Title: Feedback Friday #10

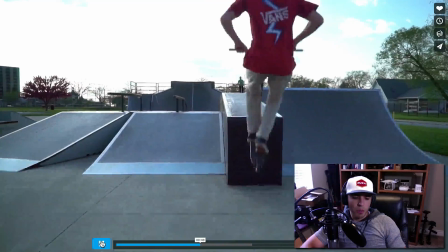264s
I love this opening sequence Justin does.
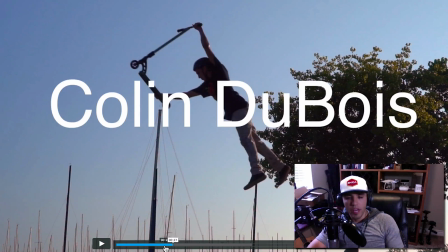268s
He has his rider getting air in various locations, and he has a static shot, and so they cut together really nicely. There was only one cut in there, Justin, that was a jump cut that I would have mixed in.
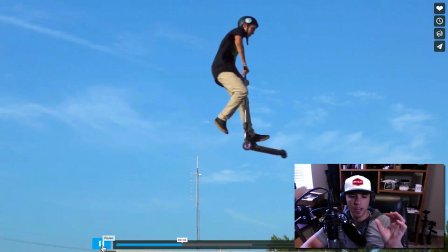281s
So you notice he's cutting to a different shot, different location every time, except for right there.
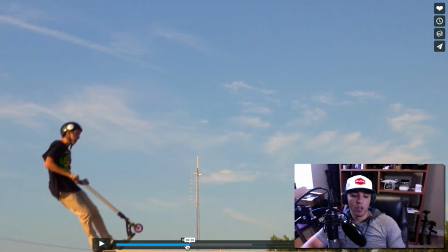289s
We're cutting back and forth between two of the same locations, and that is called a jump cut,
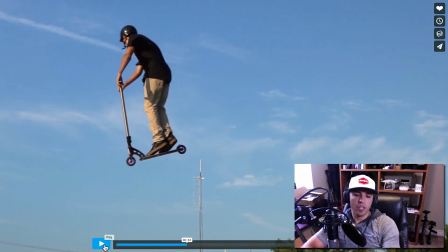295s
where just slightly we're changing the camera framing. Look at this antenna pole here.
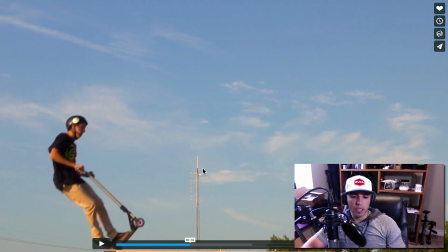303s
ever so slightly shifts to the left there. Similar sky, a little bit different color correction or white balance, and that is called a jump cut. So try and avoid that. I would have mixed those two shots up so they didn't appear back to back, and that would help that sequence feel a little bit more fluid.
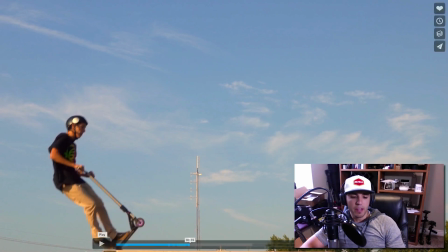321s
But overall, I loved that editing and that sequence there of all those different air times.
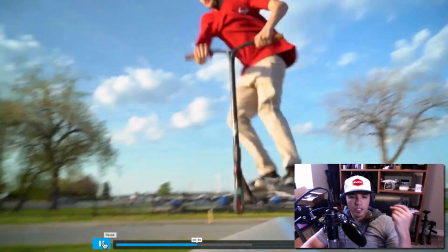330s
He's editing on the beat.
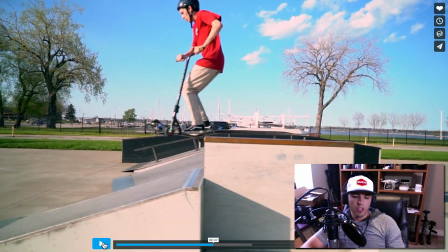336s
Awesome content. So when I started watching this, Justin, immediately I was thrown into it and super excited about the content because this kid is super athletic and he's doing a lot of cool tricks. But if all I saw was the first
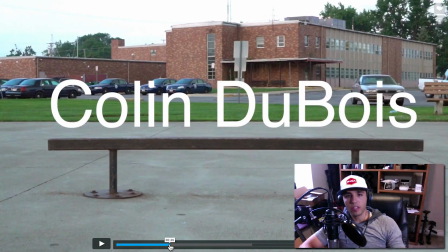352s
25 seconds where I watched your 20-second intro and then watched Colin Dubois and him grinding on that bar, by 26 seconds, you might have lost half your audience because you didn't even get to the good parts yet.
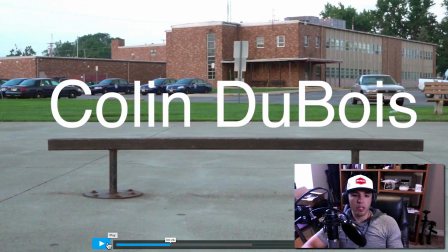366s
And so 20 seconds in, I'm going, oh, that was a really long intro, and it doesn't look very cinematic. All I see is a big school building. You know, he did a cool grind, but I've seen a lot of cool grinds, so I don't think I'm going to stick around and watch this whole video.
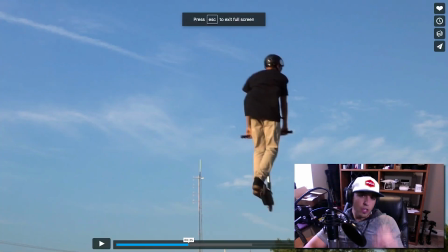383s
That's what a lot of your audience is going to say. So if I were you, I would have figured out how to start your content on something much flashier.
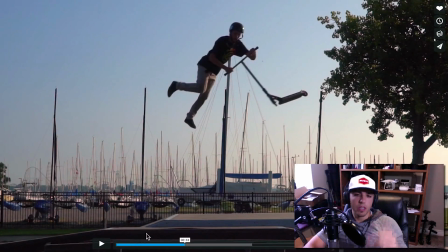390s
Maybe I would have started with this sequence where he's getting airtime, or maybe one of his big tricks.
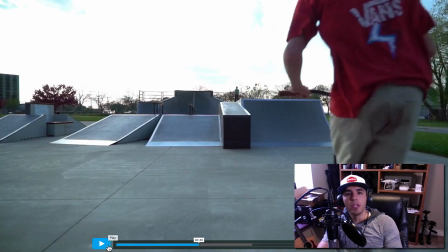396s
Try and put your best foot forward and get people engaged immediately. Your best content, your best piece of action should happen in the first 20 seconds. But awesome content overall. I thought you did a great job. Awesome moving shots.
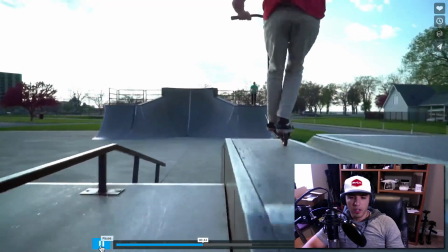410s
Looks like you're on some kind of a gimbal.
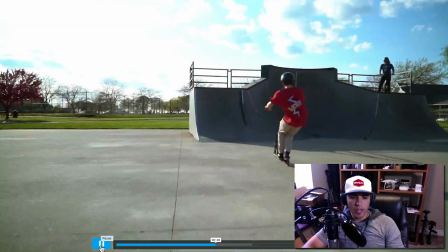416s
Good tracking shots.
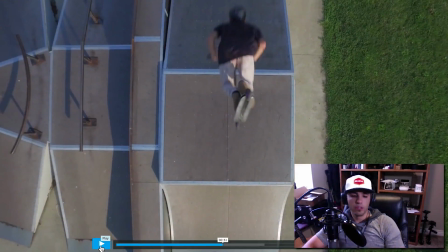420s
Cool transition to what I think is one of your most unique shots, which is this drone that's slowly rising up.
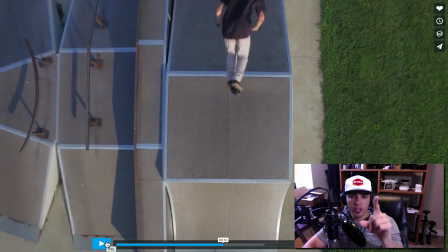427s
I love this shot. The closer you can get that scooter guy to your drone, the cooler that shot's gonna look.
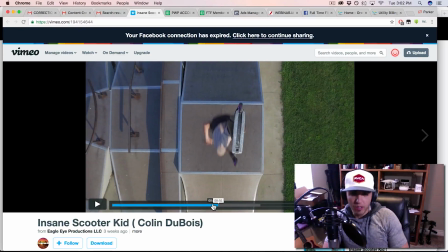435s
My guess is you got within about 2 to 3 meters of the drone, and that's pretty awesome. If you could get even closer, I'd say that's even greater. So, you know, that's kind of a tactic I like to use in a lot of videos I make, is try and get as close to the action as you possibly can.
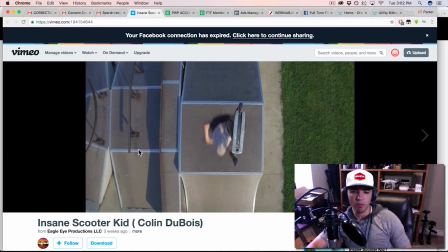452s
And this shot's actually a rising drone shot, so you probably started a lot closer and ended up at that point. So awesome shot, love that.
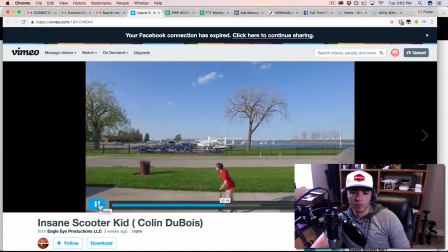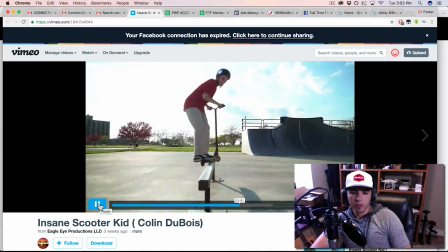467s
Awesome drone shots. Way to mix it up, different angles, different cameras.
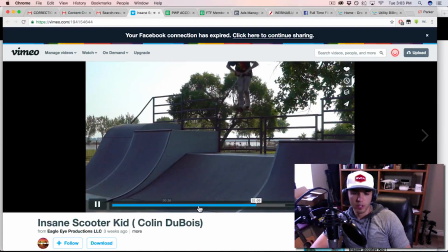476s
Good speed ramps. Love that editing sequence there.
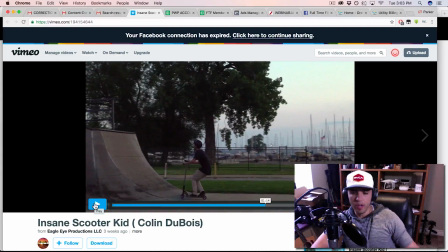487s
Now, one thing I will say, and this is something that Devin Graham taught me when I did a cliff diving video, I kept cutting right as they would hit the water, and Devin said you want to make sure you give a little bit of space to actually see the water splash,
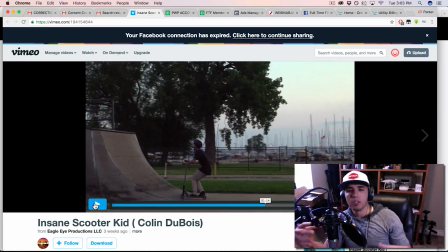506s
and so people can see the complete trick.
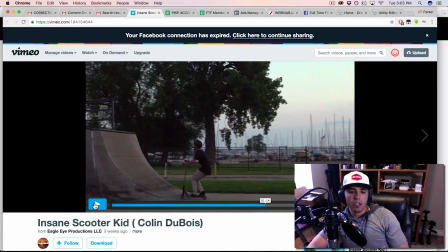509s
And I'd say the same thing about this, is you're cutting right as he's landing or a little bit before he lands. And so you're going to have some people saying, oh, did he actually land that? Did you just cut so you couldn't see him fall? And maybe there was times where he did actually fall, and so you would want to cut.
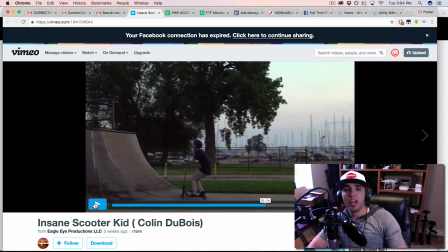527s
But you're doing that on almost every single trick, and so I would give a little bit more space after they land so that the audience can tell, oh, he actually did land the trick, and it just gives the audience a sense of completion when they can see the land and just a few frames after that,
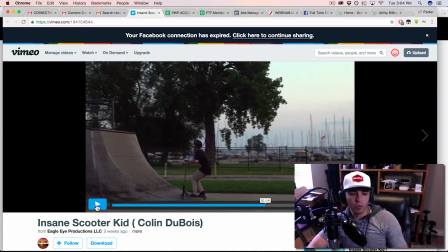544s
so that they can feel the completion of that trick. So just watch on a few of these as you cut just a little bit too early.
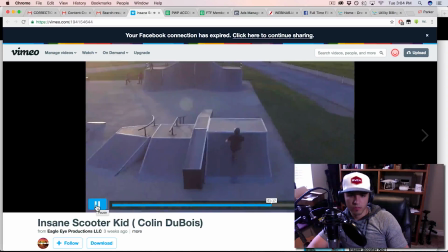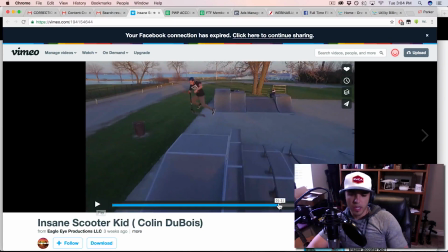558s
See, especially that last one, we didn't even get to see him land.
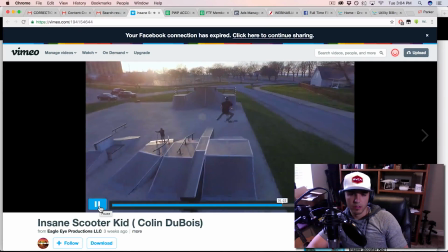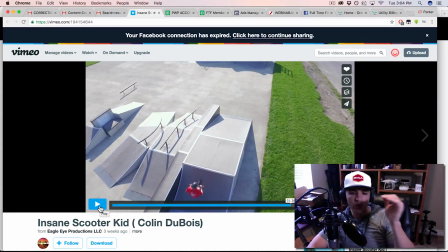568s
And it's okay to have some that don't show a lot after they hit again. But if you have every single shot only showing right when he hits, right before he hits, you're going to have some complaints of people saying, oh, he didn't actually land a lot of these,
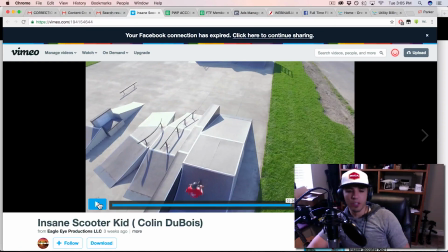585s
because he didn't show him going any farther than actually hitting the ground.
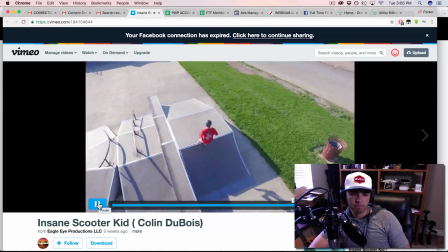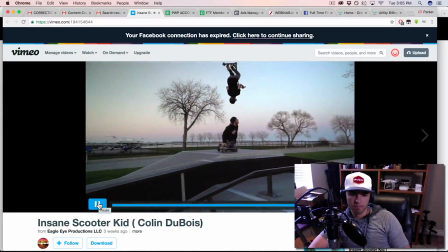595s
And then on this ending page here,
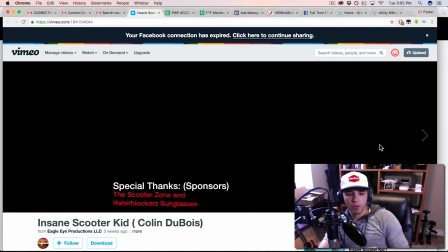601s
I would say call to action is huge, especially for your sponsors, your Scooter Zone and Hater Block sunglasses. Instead of just putting those tiny words in the corner, I would put pictures of the product, some links they could go to,
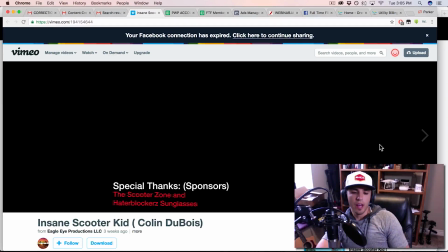619s
something, some kind of call to action that lets the viewer know what this was all about, what product placement was in there, what can I buy that I would want out of this video.
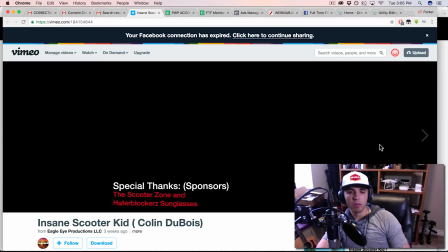631s
This black page with some text in the bottom left-hand corner doesn't really do it for any of the viewers. And so, especially if you want people to come back and watch more videos, put a subscribe button, put more content coming, something that lets people know what they should do after they watch that.
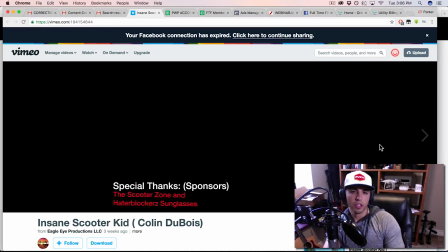650s
What was the purpose of watching that video? To thank the sponsors? No, we want the viewer to act. We want them to do something. We want them to like, to subscribe, to check out more of your content, to go buy your product or go buy your sponsors' products.
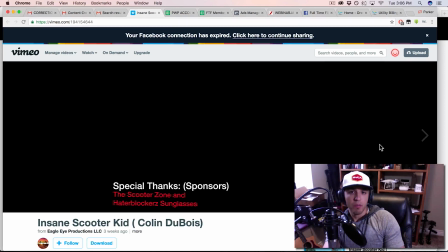665s
And that's going to make your sponsors a lot happier, because if people are acting and buying something or visiting a site, your sponsors are going to realize the impact that this video made and going to want to hire you again to do more videos because of the results that your video produced.
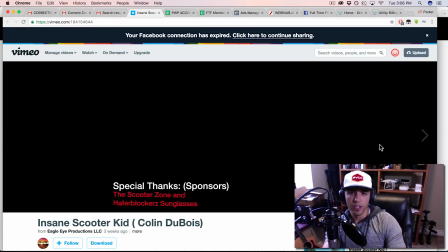682s
So keep that in mind, guys. It's not just the actual video you create that's going to get you more clients. It's the results that your video creates. And so this, to me, that call to action, that last scene, that last page, isn't going to create results, which isn't going to get you more clients and more work.
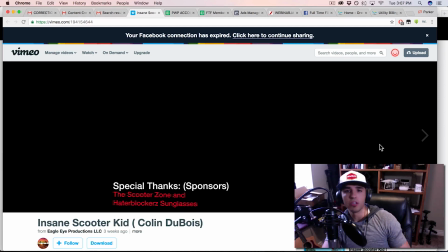701s
So that call to action, that final page, is super important, as is the intro page, to get them to watch the whole video and get to that final call to action. So biggest pieces of advice, Justin, is shorten that intro, get people engaged right away in the first 15 seconds.
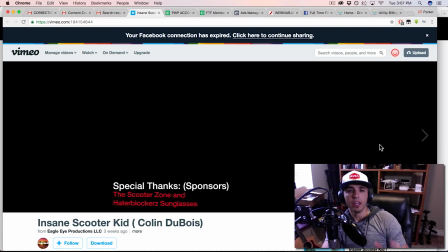717s
And secondly, give me a nice call to action so that people are acting, doing something to cause results for you and your brand and for the sponsors and brands that are involved in making the video.
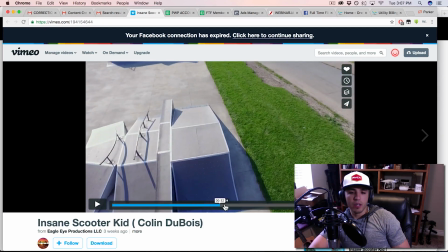730s
And last piece of advice, I noticed that you shot this throughout different times of day.
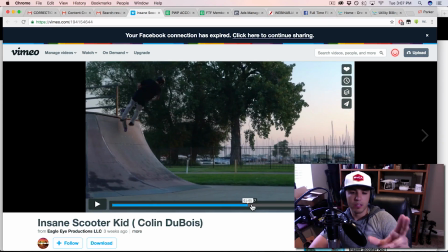735s
We had some noonday, we had some twilight where there's no sun at all.
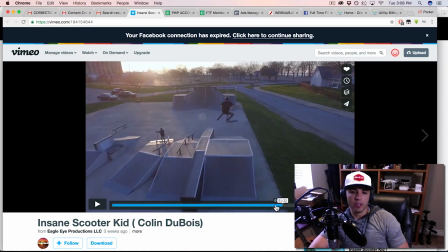740s
We had some golden hour shots, we had some middle of the day but were shaded.
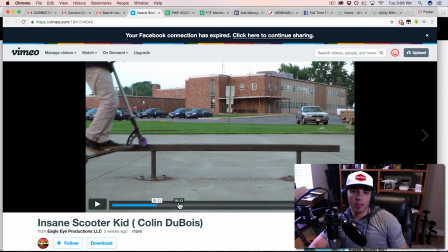745s
And so you had a huge variety of lighting situations, which means one of two things.